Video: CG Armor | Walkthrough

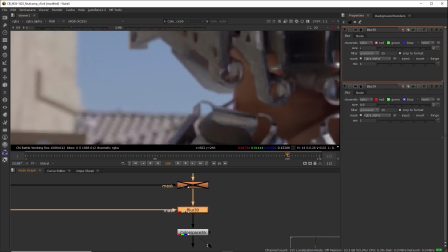(70:04)
All right, and just a subtle amount, like it's at 1 right here. And the color one you can go a little bit harder on.
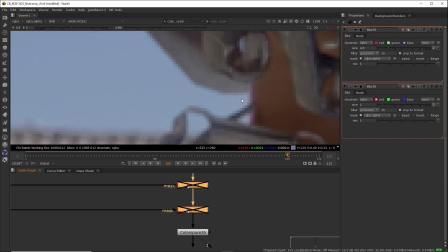(70:11)
It's at 4.6, and these are just meant to be very subtle, like nothing too extreme.
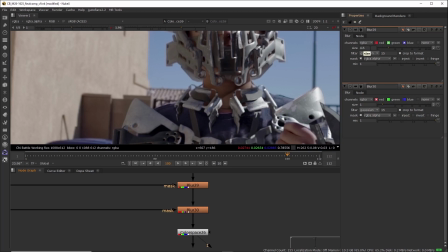(70:19)
And these values, like let's say that I had this at 8, then I would bring it down like by half, and that's why it's at 4.
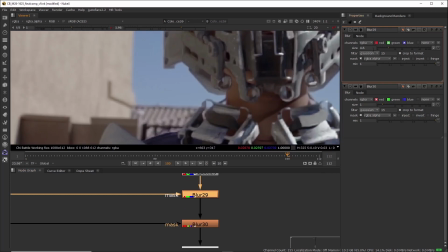(70:26)
So when I first did this, I know it was at 8 because I definitely usually start with 8. So it was like higher like that, and I thought, let me just bring it down by about half. Just for safety.
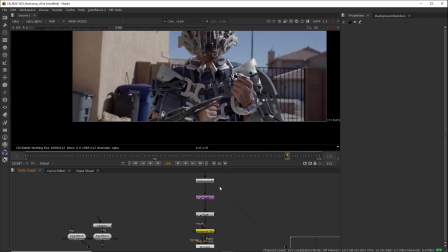(70:39)
All right, that's just how I blended the edges of the CG. And then down here, got a crop and a toe.
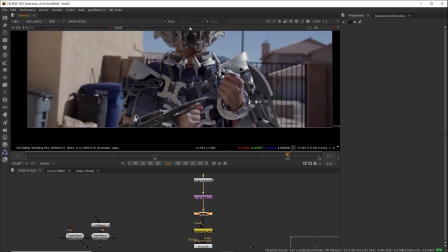(70:45)
So this toe is just making sure that it's making sure that nothing goes too dark in the blacks.
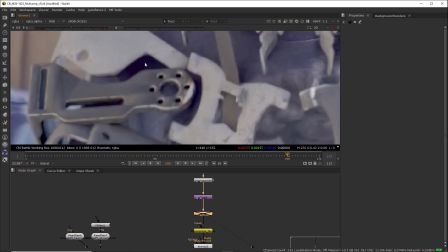(70:54)
So if you can see right here, these are like way too dark right here.
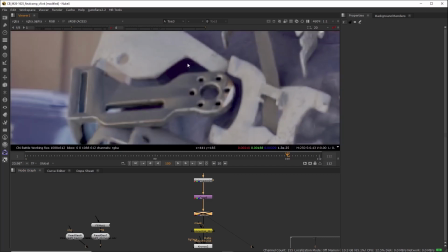(70:59)
Like they're just creating these weird saturations that aren't in the original footage.
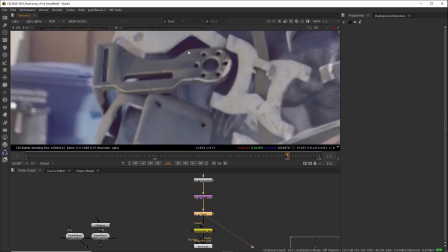(71:04)
So what I went ahead and did was add a toe to just bring these up. You don't usually ever want to do that.
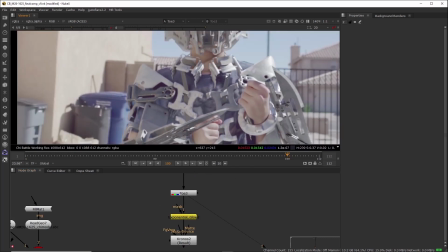(71:11)
You don't want to mess with your actual plate in any way. But because it's my shot, I thought, what the heck?
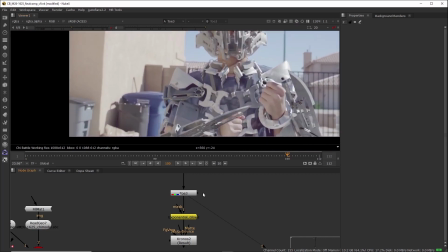(71:18)
I'm not going to go through more trouble trying to solve this issue.
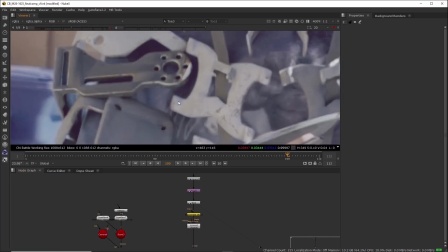(71:23)
And this happened because the shadow is bringing down like the plate quite a bit.
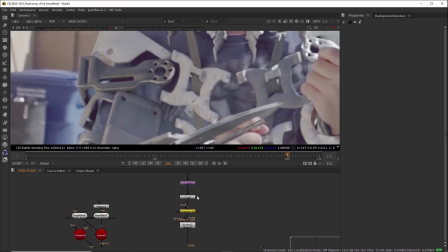(71:28)
So yeah, I just threw a toe on there just to get that to work.
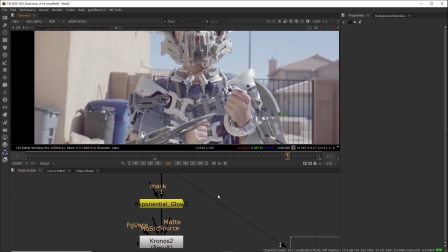(71:32)
And then on top of all this, I added an exponential glow, which is different than a regular glow.
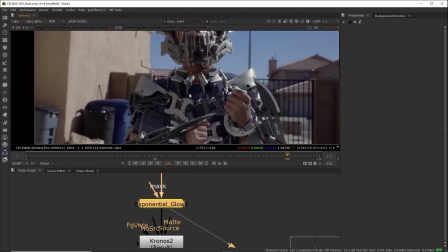(71:38)
It's more of a realistic fall off. You can read more about that on like the digital book that I have on my ASIS videos on the 2 of them. It's Chris Brejan.
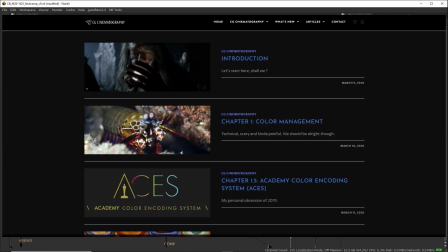(71:48)
I can't remember the last name, but he has like the CG cinematography book, and he talks about exponential glows versus regular glows.
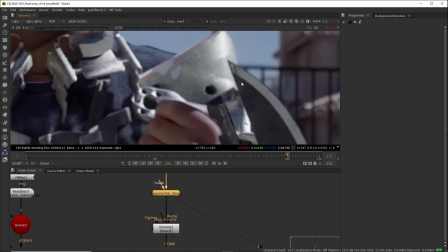(71:57)
And this just adds like a much more realistic glow than the like default stock glow.
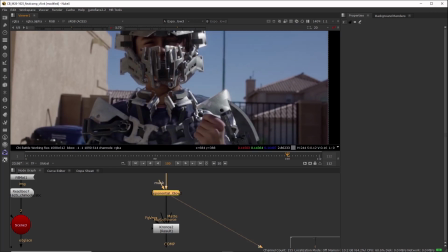(72:04)
So what this did is it just like added more of like a camera feel.
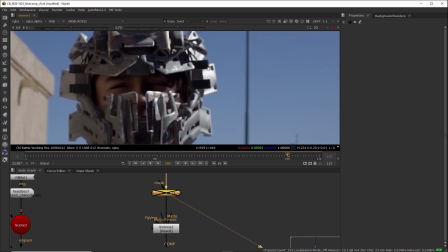(72:09)
This feels like kind of stagnant in CG,
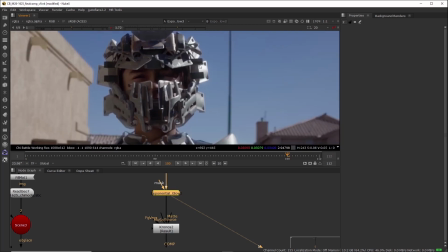(72:12)
and like this gives it more of like a flaring out like you would see in a real camera, because CG renders don't have like a glow
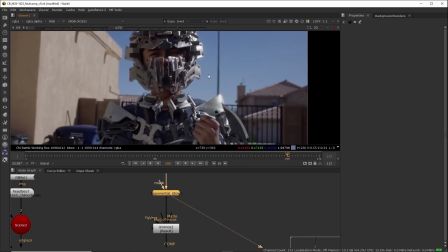(72:22)
in the render engine, because it happens kind of like in the lens in the camera. So I went ahead and added that there.
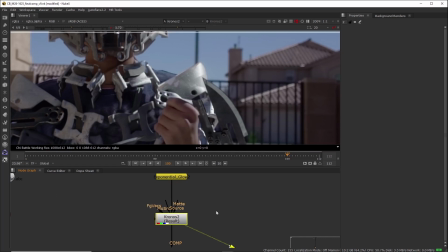(72:30)
You can see a Chronos. This is going to take a bit to actually process. This is just adding a bit of motion blur to everything. And the reason I did that is because I recorded this at such a high shutter speed since this was outside,
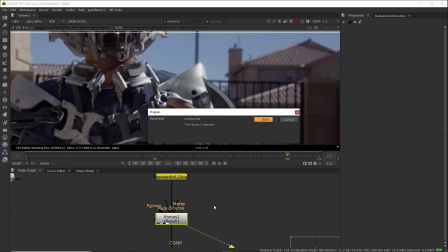(72:45)
and it just kind of looks unnatural a little bit because of how high the shutter speed is. So I added just a touch of motion blur to everything, just to like soften it up a bit. I'm going to leave it off because it's really like subtle.
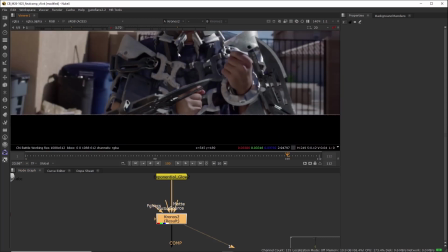(73:02)
Like you can see that it's not really doing much except for whenever the pieces move fast.
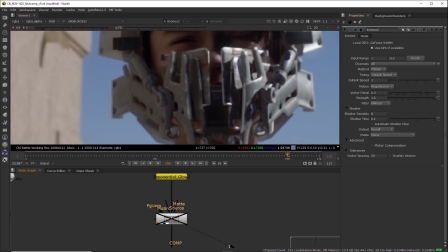(73:09)
But yeah, it is there, and it's at 0.1.
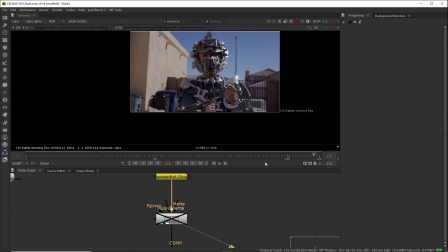(73:13)
So it's pretty low. I mean, 0.1's not exactly super low, but yeah, it is low. So all right, so we get into my favorite step, actually, believe it or not. And it's not the end of a shot, although that is my favorite step because the shot's over.
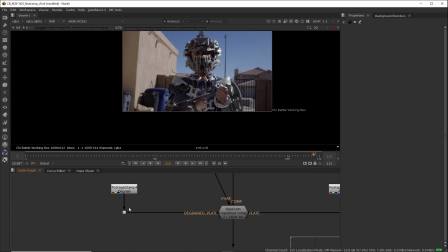(73:32)
It's the regraining process. So like I said in the beginning, I degrained my shot, and this is the degrain.
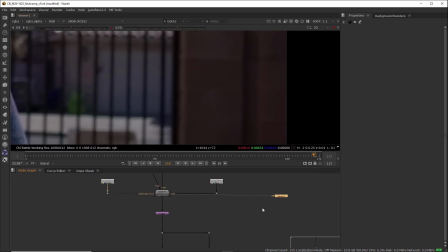(73:40)
You can see the difference. Again, I'll show you between both.
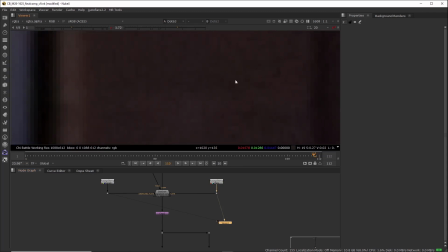(73:46)
So there's the original plate, and there's the degrain.
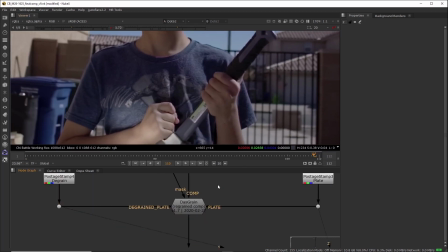(73:50)
And what this tool does is it brings back your grain in like really cool ways. So if I go here, you can see that all my grain is back.
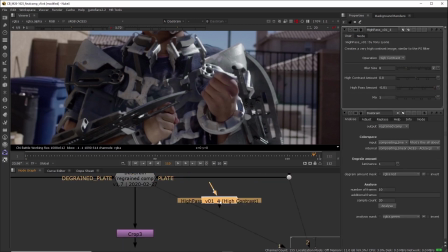(74:03)
And I know it's kind of hard to see, so let me go ahead and throw a high pass on here because YouTube makes it really hard to see.
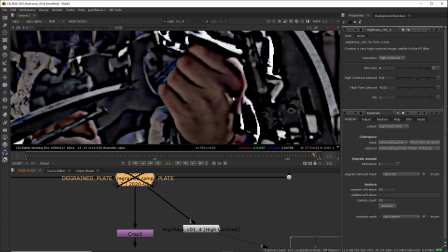(74:10)
But check this out.